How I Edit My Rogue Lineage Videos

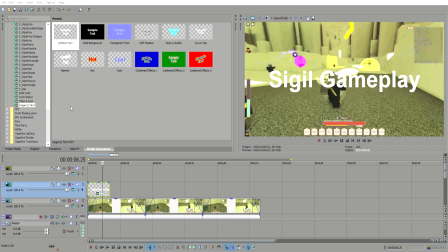501s
So because this is white and this is pretty light, I'm going to go into my effects here and make an outline.
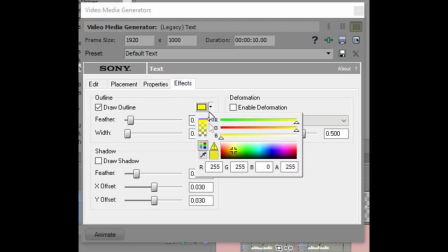507s
I'm going to make this black just so it's a bit easier to see. As you can see, it's a bit more vivid.
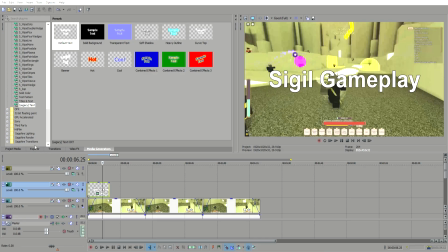514s
It pops out of you. If I really wanted to, I could make a shadow like this, and then there you go. It's a lot more visible. Very easy to do, and you could add any text you like. So, like, if we want to go with like Bell MT, okay, this is a pretty good text font.
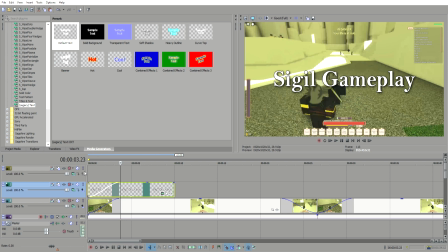534s
Make sure this fades in the same time as your video, just so it looks very nice. Okay, let's try it from the beginning. Fades in, Sigil gameplay.
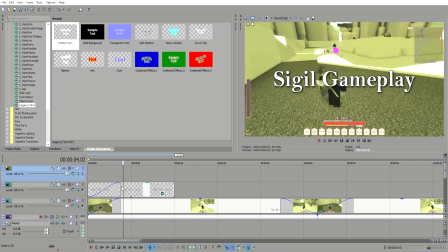542s
Okay, there we go. That's all good. That's all working fine. And then we have a fade out.
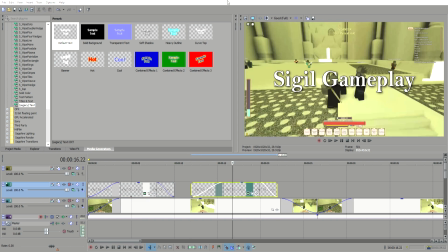548s
If I want to add text later on, let's say I'm switching this text.
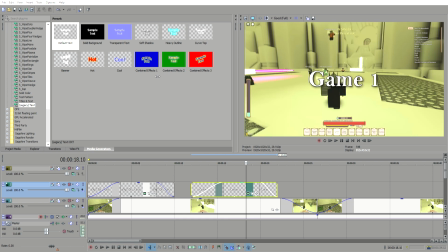554s
I want to say game 1, maybe for one of my tournaments. Okay. Oops.
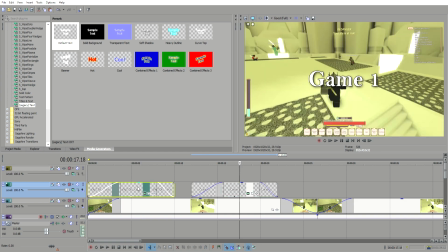561s
I make sure this has the same exact text font. You don't want to have, let's just say I have, Times New Roman here.
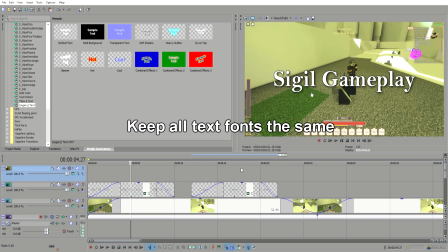567s
It's going to look a lot different than this. So you're going to make sure that all of your things are going to be the same font, okay? Everything being consistent is very important. Like, we have only fades here. We have the same font here.
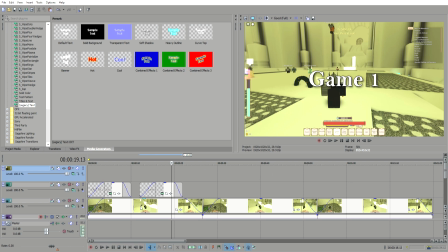583s
Very useful. Okay? Personally, I notice when I see a lot of gank videos is that they turn up their contrast quite a bit.
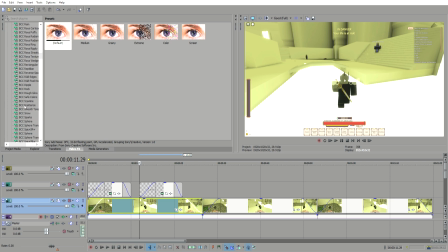592s
Let's show you what this looks like, okay? So if I go to something called, I actually have a couple plugins here, BCC and S. These are plugins that do not come with Sony Vegas, but you can do all this stuff without using plugins. So I'm putting in color corrector, right?
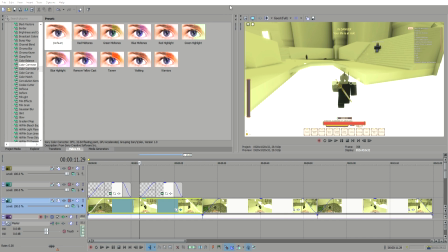So things I noticed in ganking videos are they either have too much saturation, which is this. If I go to color corrector and turn up the saturation, it's a bit bright, you know? It's a bit bright, turn on the gamma.
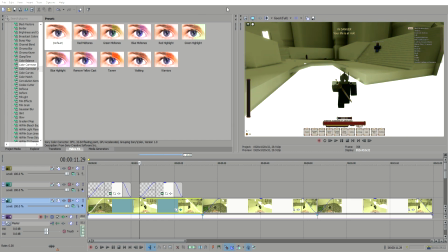625s
They make it look weird, okay? Like, I'll see videos, like, very dark for no reason, and I don't understand why people do that.
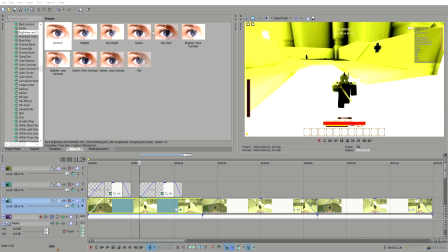634s
If I go to brightness and contrast, we'll show it off a little bit better. Contrast, like, they'll make it pretty dark and pretty, like,
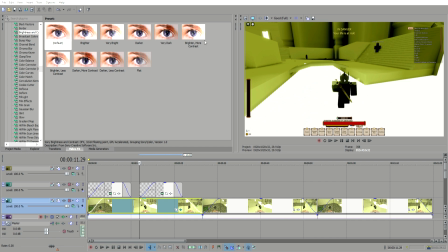644s
for some reason, many of these videos are very dark and not visually appealing to me. I recommend staying away from these brightness and contrast things.
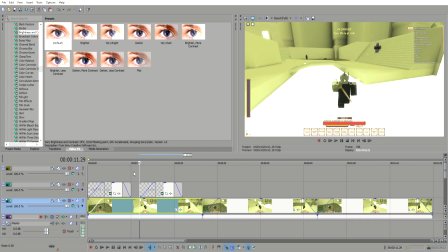651s
Like, you don't need these, okay? Obviously, if something's gray like this, it's a bit gray.
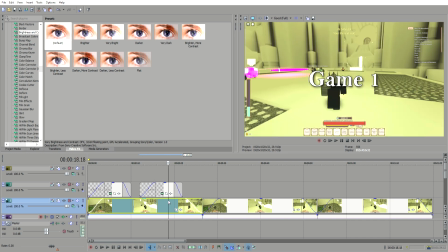657s
You might want to tune up a bit, make it look a bit brighter. But I like to avoid these because it's usually unappealing to me.
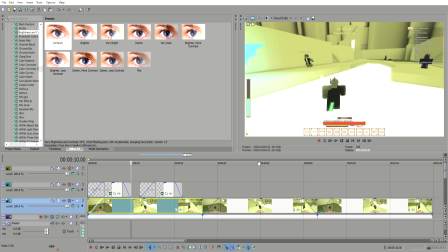664s
And a lot of videos, they have black bars. Not the black bars from the beginning, just like things you manually add in, okay?
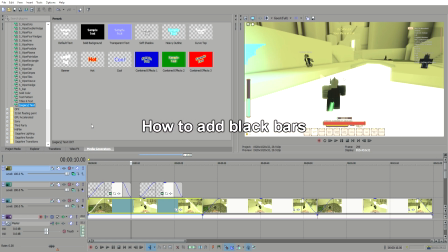671s
So if I want to do these black bars, say I go to screen for this would be my green screen type of thing
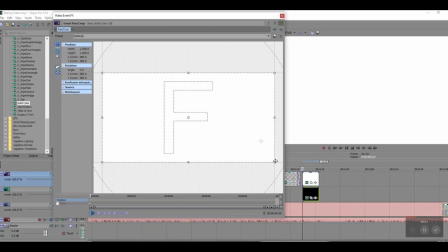680s
channel, and then I would add in a solid color. Okay, my solid color here is white, and that's what it's going to be.
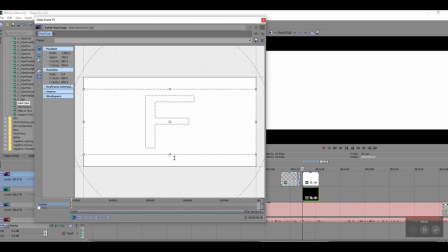688s
And I'm going to go into my event pan and crop settings and pull it down so it works out good.
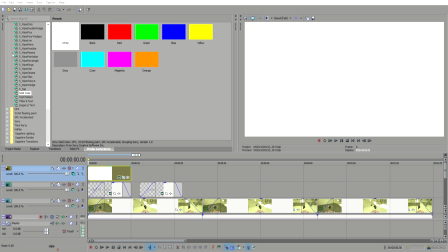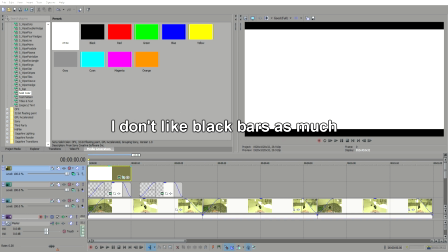708s
Right. So here we go. Right now, we have our black bars, okay? Personally, I see a lot of channels where they have their black bars, and it's like this.
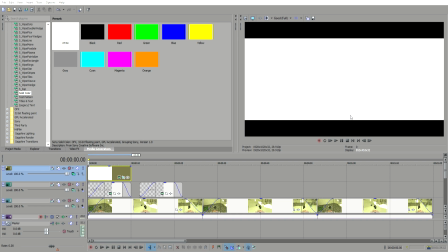721s
Like this. Covers up half their screen, it covers up their toolbar, whatever they're doing, right? Like their gank video.
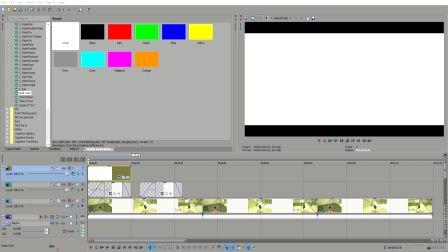730s
I recommend staying away from these black bars if you're going to, let's just say, hide your taskbar.
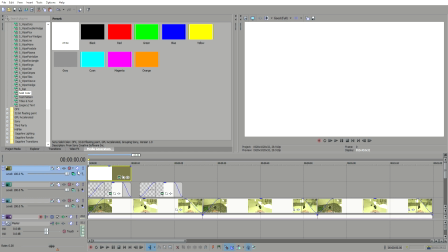736s
If you want to hide your taskbar, or sorry, not taskbar, your toolbar, like this, you want to do this, okay?
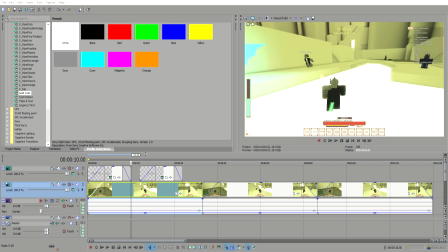745s
So what I usually like to do instead of messing around with black bars, I usually just zoom in, okay?